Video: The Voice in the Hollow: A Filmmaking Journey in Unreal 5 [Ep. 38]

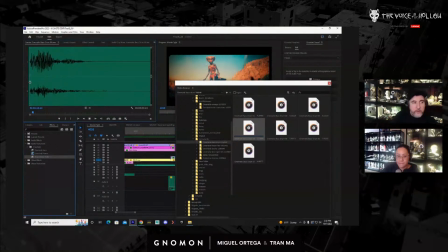(87:54)
I like this one. I did use this one a few times. Yeah, that one's nice.
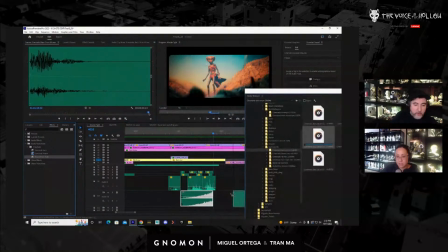(88:00)
It's not so over the top. So you can see I could grab that sound and now connect it to that riser that I had. I'm going to isolate this layer here.
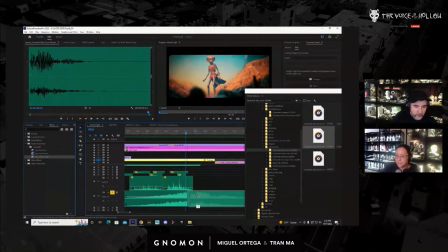(88:16)
And kind of find, so just butt them up against each other, and I'm just going to zoom in. And I'll probably clip out the beginning. Let's just see what that sounds like.
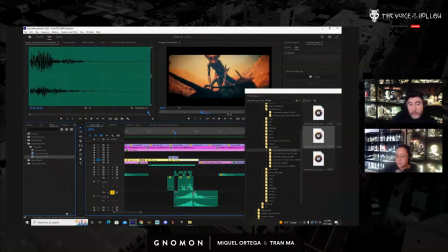(88:36)
Now, another thing is when you look at the waveform, you could kind of get an idea of whether they could work together, because you want it to build up and then kind of be at the same volume level. So this seems like it's going to work.
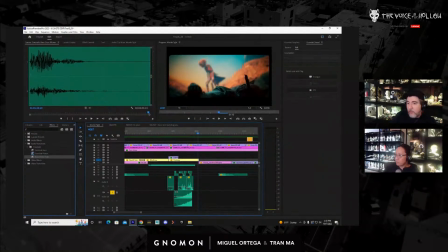(88:55)
So it doesn't have the impact that I want. So let's just go in there and find another one. So this one is the old reliable. So just put that in there. I'll bring this up a little bit volume wise.
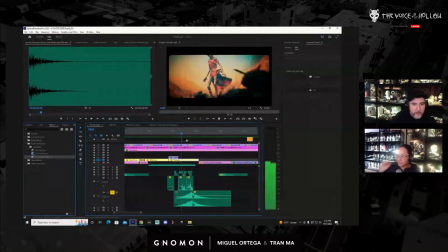And it feels like it's off a beat. It feels like it really should stop right. That impact should be there. So let me just shift that over.
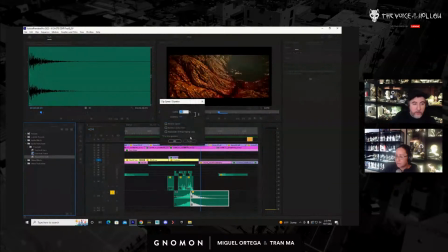(89:30)
Right? And if it's too hard, I could come over here to speed duration, set the speed to like 60%, right?
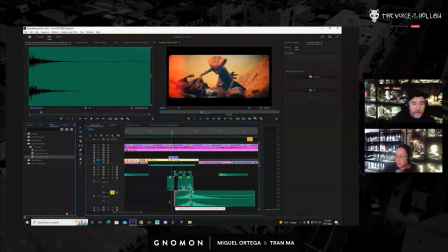(89:39)
So let's try that. Stretch this out. Okay, that's everything.